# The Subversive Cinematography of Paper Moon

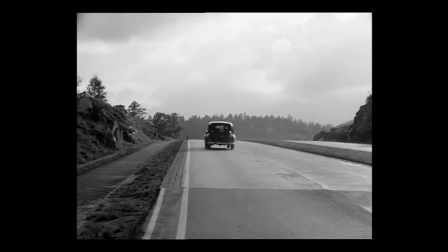5s
What makes a road trip movie both so hard to pull off and so fun to watch is its spontaneity.
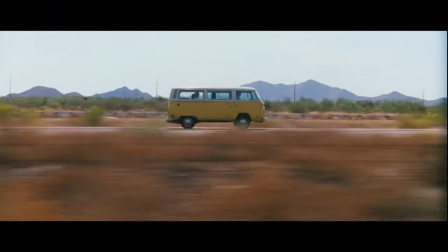11s
The free-flowing structure provided by the genre gives the screenwriter a lot of freedom, which makes it really hard to write,
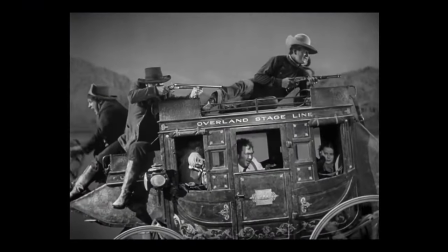18s
as it doesn't come with a do-it-yourself predictable beat-by-beat structure of other story genres.
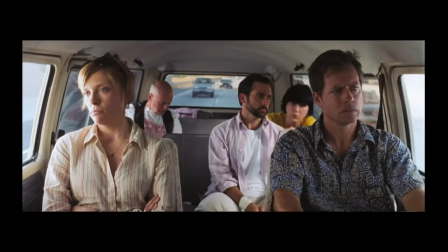23s
But if it is well written, really fun to watch, because it doesn't follow those tired story beats.
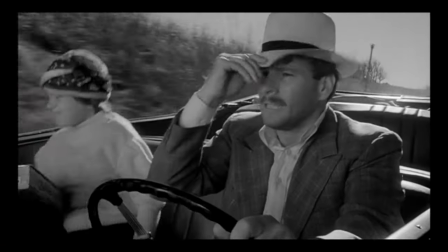28s
There's a lot to love about the film Paper Moon.
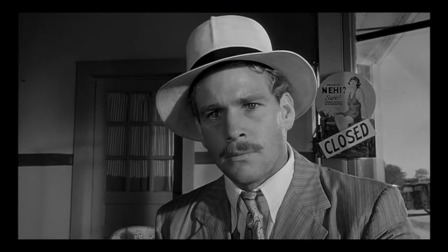30s
The unconventional, pessimistic father-daughter relationship makes every interaction between the two leads much more entertaining than any sappy, optimistic interaction.
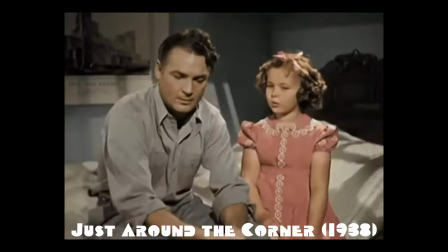38s I sold our car. Oh. Well then, you and I are going to have a lot of nice walks together, aren't we?
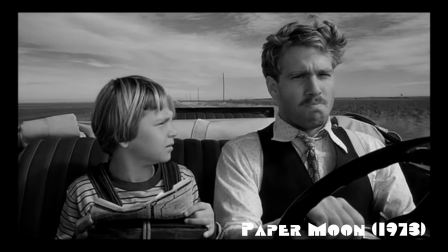47s Then you can take me to Lincoln. You bet I will. Where's Lincoln? Clear over there.
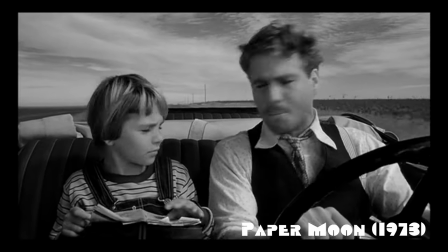51s Oh, boy, you think I'm going to take you clear over there just to get you to some depot? Then keep going east. We'll hit one in Sylvan Grove.
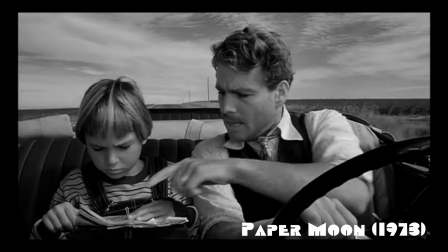57s Where's Sylvan Grove? Right here. Well, that'll take us down through Lucas. You gotta go through something to get this over.
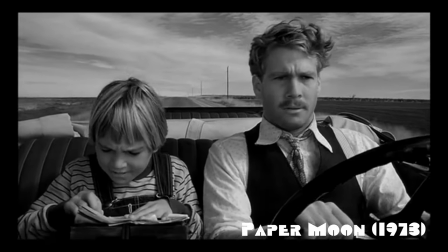63s I am not complaining. I'm just saying it'll take you through Lucas.
But what I love most about the movie is how it embraces the road and all the possibilities that it brings.
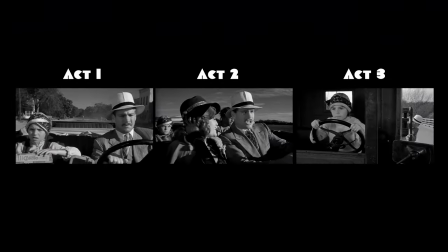70s
Each of the three acts offers something completely new that you never could have guessed at the beginning of the film.
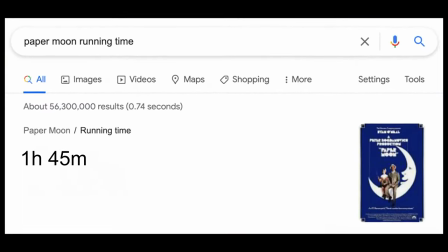75s
Some long movies feel short. Paper Moon is a short movie that feels shorter.
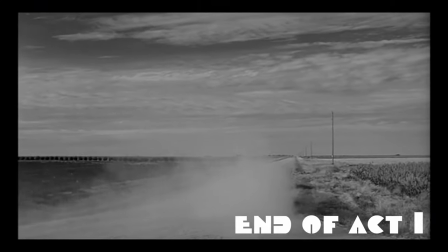81s
True to the spirit of a road, each of its three acts ends with a car driving into the distance.
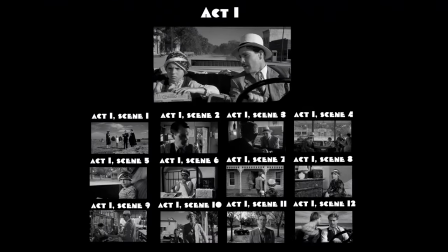86s
Each act is also divided into scenes. Each scene naturally has a beginning and an ending.
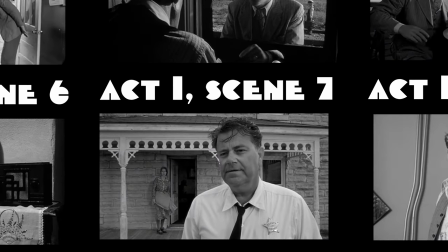93s If it'll make that woman happy, I'll take it.
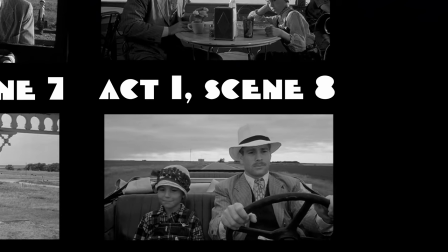99s
These contribute to making the film feel shorter than it is.
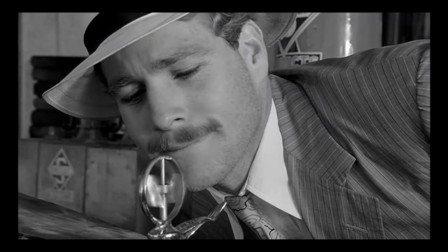106s
Just like a radiator cap, Paper Moon's pacing is sleek and smooth, propelling you along the story until you blink and you're staring at the credits with a stupid smile.
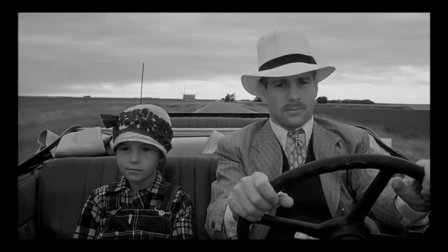115s
An aspect of the film that makes it flow together so seamlessly is these beginnings. It's basic film rhetoric to start a scene with a wide shot.
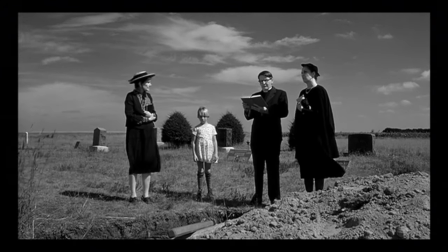123s
That way the scene is established with a good look at the environment so the viewer knows where each character is in comparison to one another.
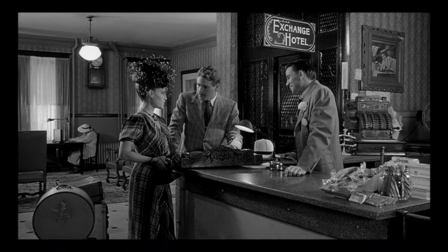129s
Plenty of scenes in Paper Moon start with wide shots, but just as, if not more often, they start with the opposite.
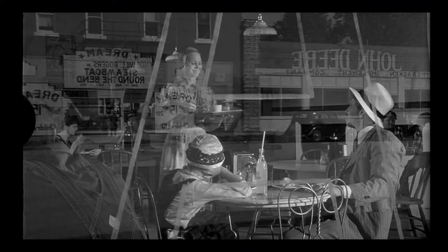135s
A close-up.
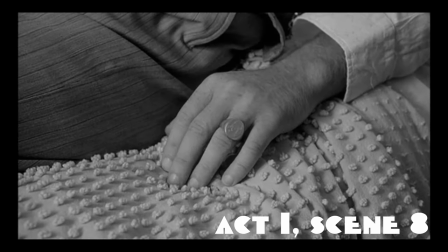141s We're going to Washington on the QT.
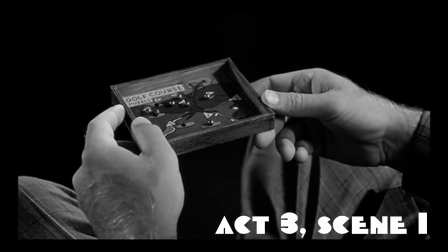145s
Close-ups are used to dial in on a particular subject and show that it is important.
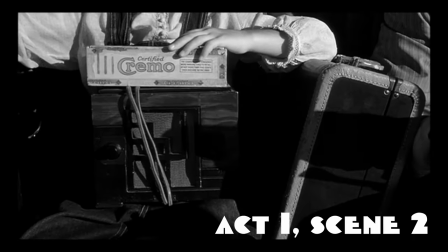150s
By starting with a close-up, director Peter Bogdanovich leads the scene with its pivotal piece.
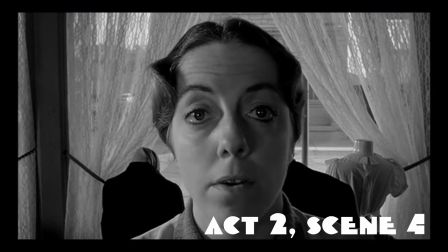155s
The subject of the close-up, whether it be a person or an inanimate object, informs the viewer what the scene is about, or at least an important part of it.
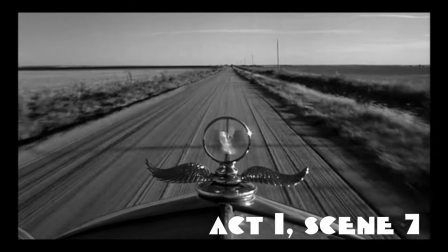163s
It also immediately plants a question in the viewer's mind. Why show me this? To keep the viewer engaged, questions are good.
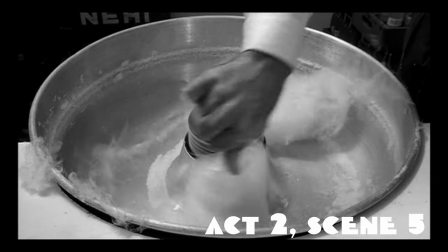171s
Immediate scene starting questions are better. These opening close-ups are also used for humor.
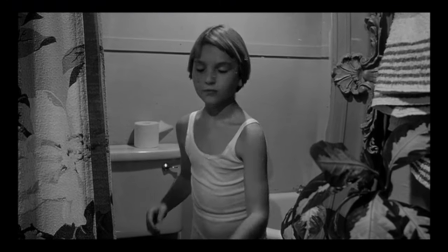175s
The cut between the ending of the last scene and the opening close-up can accomplish this.
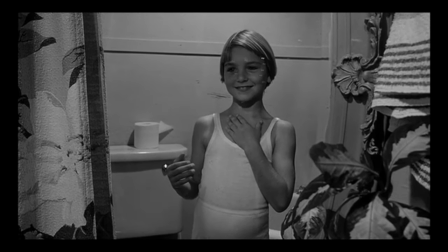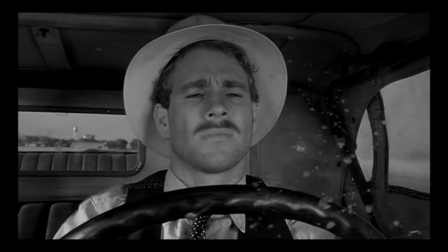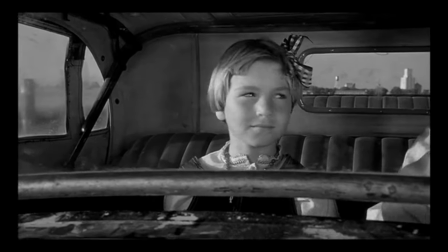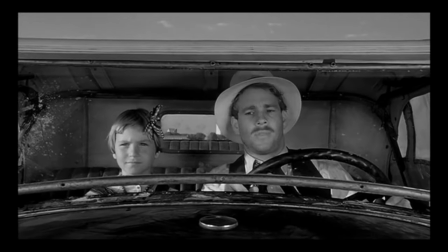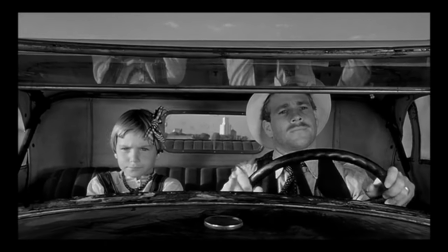204s
Or even by pulling back the camera from a close-up into a wide.
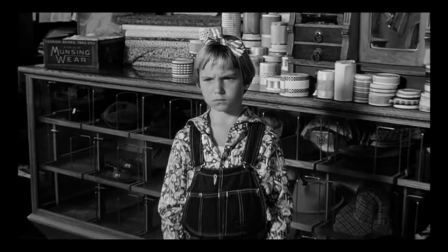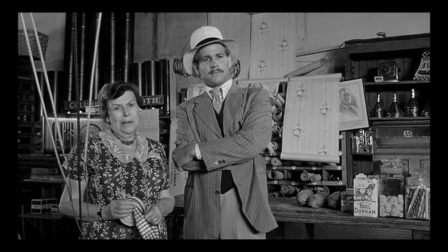216s You look real nice in that ribbon.
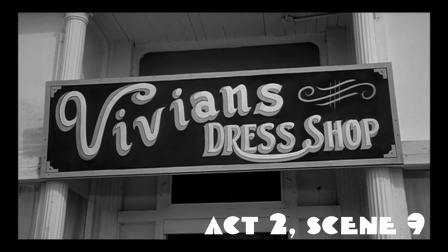218s
The transition between the last line of dialogue in the scene and opening close-ups are seamless, connecting the two scenes in clever ways.
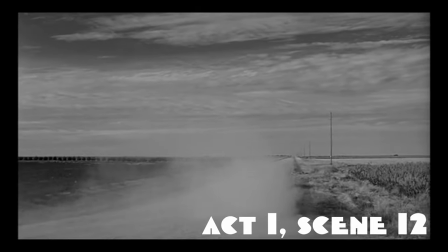225s
These clever connections allow the audience to glide through the film from scene to scene.
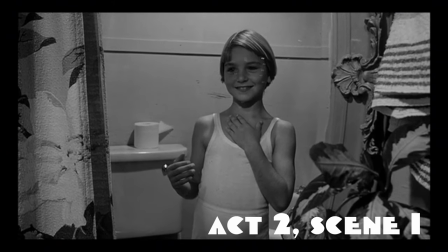230s
These connections make the experience feel like a natural progression of events rather than separate scenes in a movie.
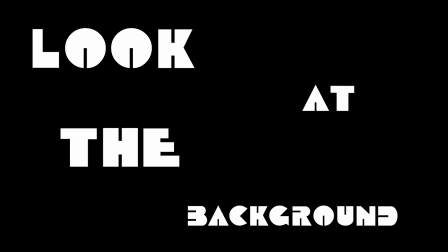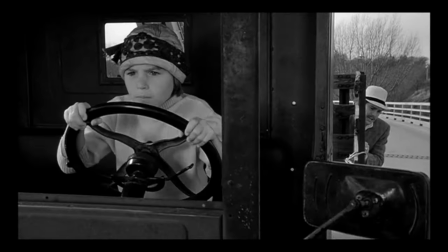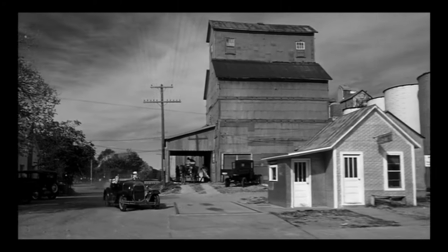246s
The filmmakers of Paper Moon also use a technique called deep focus.
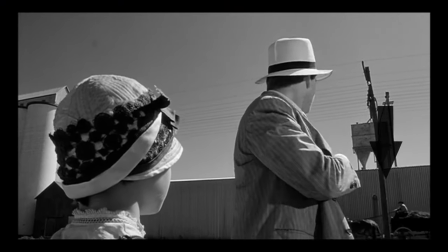250s
The deep focus always gives the eyes something to observe in the distance as the story progresses in the foreground.
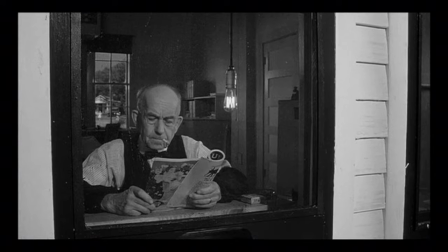256s
Sometimes the background even contains details that reveal character, such as this scene where Mose is getting a train ticket for Addie to send her off to her aunt.
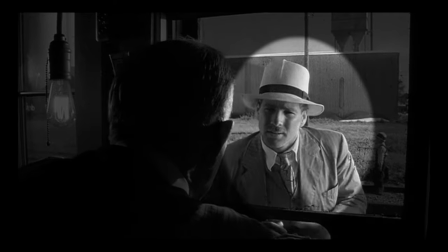263s
The shot captures both the ticket seller and Mose in clear focus from each angle, shot, and reverse shot.
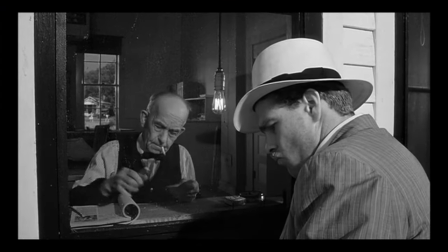271s
This is the main story, and so it's in the foreground. But if your eyes would wander to the back,
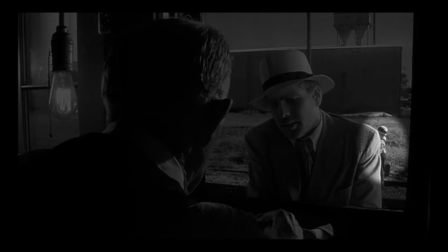276s
you'd see a third plane where that deep focus also captures Addie, who stands still,
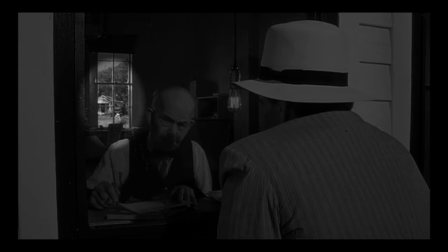281s
alone, and dejected. The reverse shot also captures a third plane, a group of kids that can be seen playing in a field through the window.
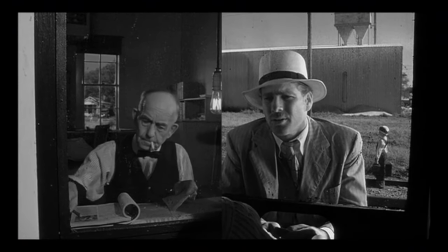289s
These two shots highlight Addie's sad current situation and the childhood that she doesn't have. Put together,
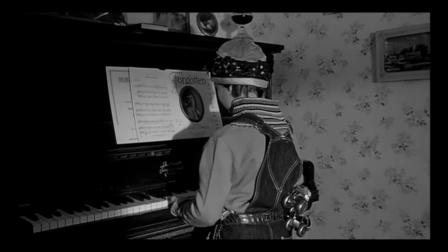294s
This separation is a part of Addie's character. She is isolated from childhood and adapted to the harsh reality of adulthood.
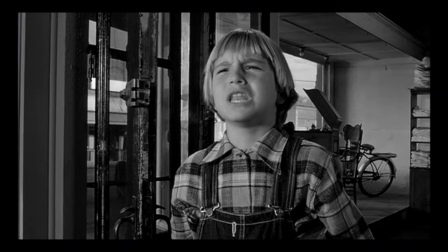300s
Because this scene comes before we know about how clever she is about making money and her smoking habit,
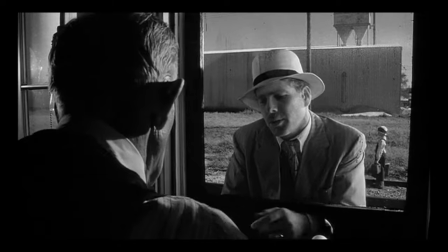305s
it gives us a clue about her detachment from childhood even before we really know her, all through some clever composition and a large depth of field.
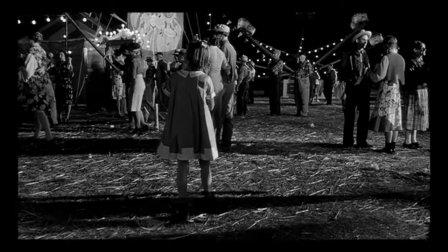313s
By using this technique instead of making the background all blurry, it gives the viewer something extra to look at while the story rolls on.
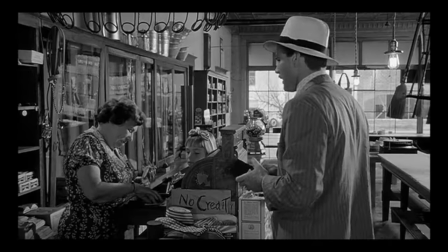320s
It's important to note that this never distracts from what should be followed. The witty dialogue and clever antics remain in the foreground in both senses of the word.
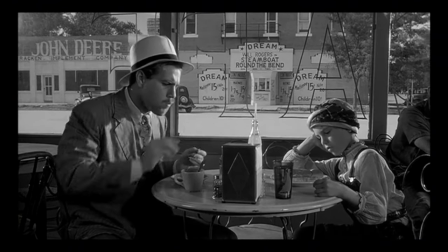328s
What it does do is make the world that the story takes place in more immersive. Focus is used to direct the audience's eyes towards what's important.
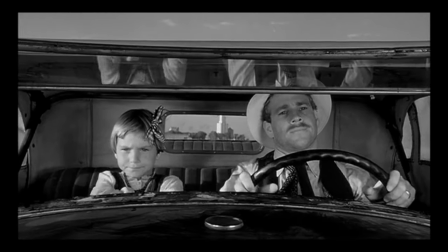336s
Constantly putting a plane of focus on the environment gives it an extra dimension, making it an important, fundamental part of the movie.
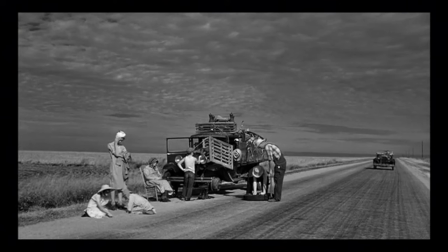343s
The time and place is always a part of the frame, as we can see the effect that the Great Depression has on the people around them in sharp focus.
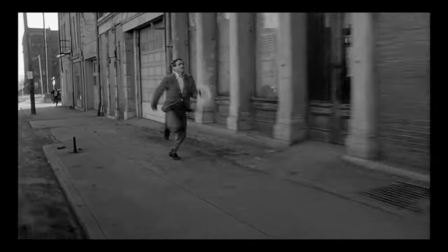350s
A real sense of depth can be felt. The interesting compositions at different levels of depth adds to the feeling of freedom that a road trip movie needs.
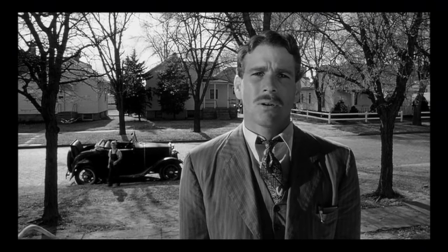358s
Instead of being stuck in one focal length, the movie looks like you can go from one end of the room to the other freely, even when it's outside.
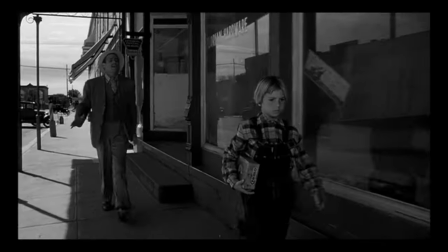365s
This lends itself to the spontaneous structure of the screenplay.
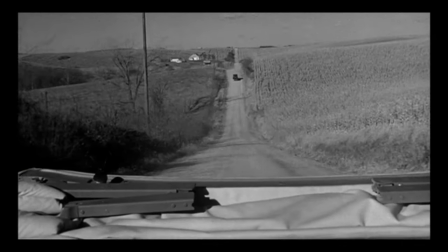368s
The freedom makes the viewer feel like the number of clever swindles and unfortunate problems that Addie and Mose could get into is infinite.
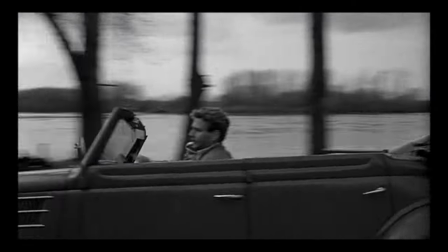375s
It also adds a grounded sense of realism to the picture, because that's how eyes see in real life.
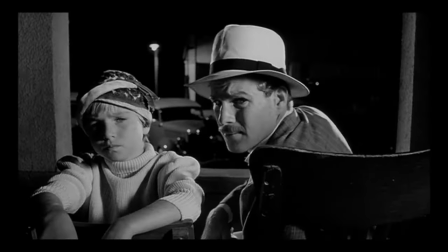385s
Paper Moon can be categorized into a lot of genres. The con man buddy comedy, the father acceptance drama, each of these come with templates.
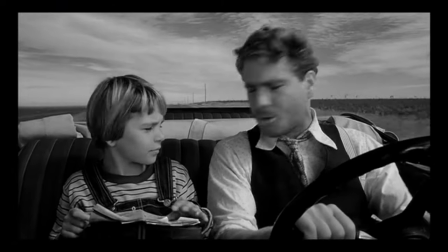392s
Paper Moon takes the template of the road trip movie, which has no template, because the movie leads in any direction you want it to.
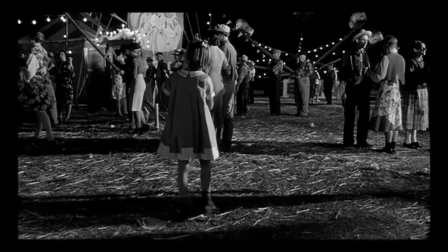399s
Depth of field and close-ups are both techniques the filmmaker uses to direct the gaze of the audience towards something important.
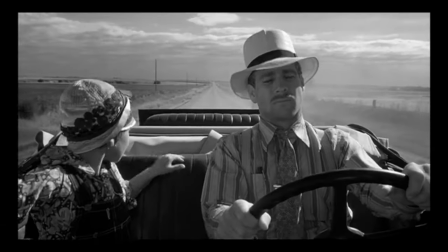405s
I could even go so far as to say that the only difference between good and bad filmmaking is being able to show what is important.
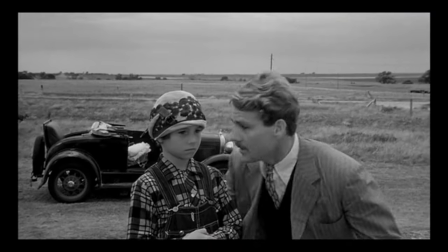412s
Paper Moon does that in many ways.
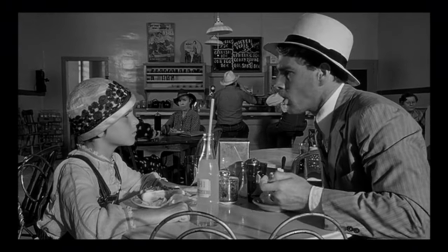414s
The deep focus and scenes starting with close-ups are only two techniques that make it the outstanding movie that it is.
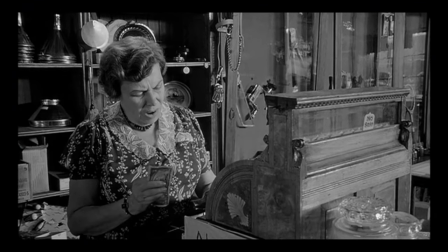422s
Paper Moon is one of the most inventive movies I've ever seen, so I really do hope this video convinces you to check it out if you haven't already.
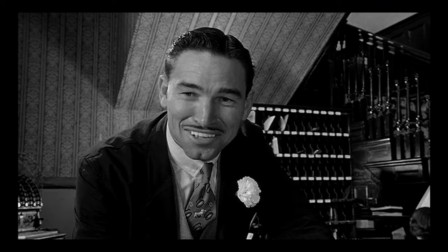430s
If you haven't already seen it though, sorry about the spoilers. I hope you have a wonderful day, thank you for watching, like the video, subscribe for more,
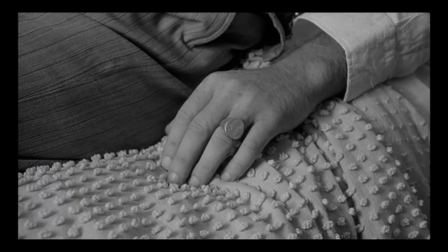438s
ring the bell, save it to your watch list, and just go ahead and click all the buttons down there.
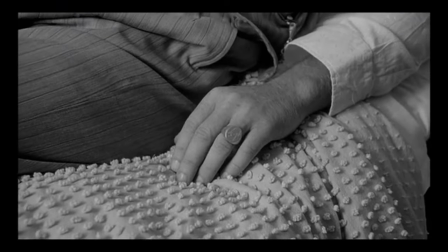443s
Goodbye.
As you desire me, so shall I come to you. However you want me, so shall I be.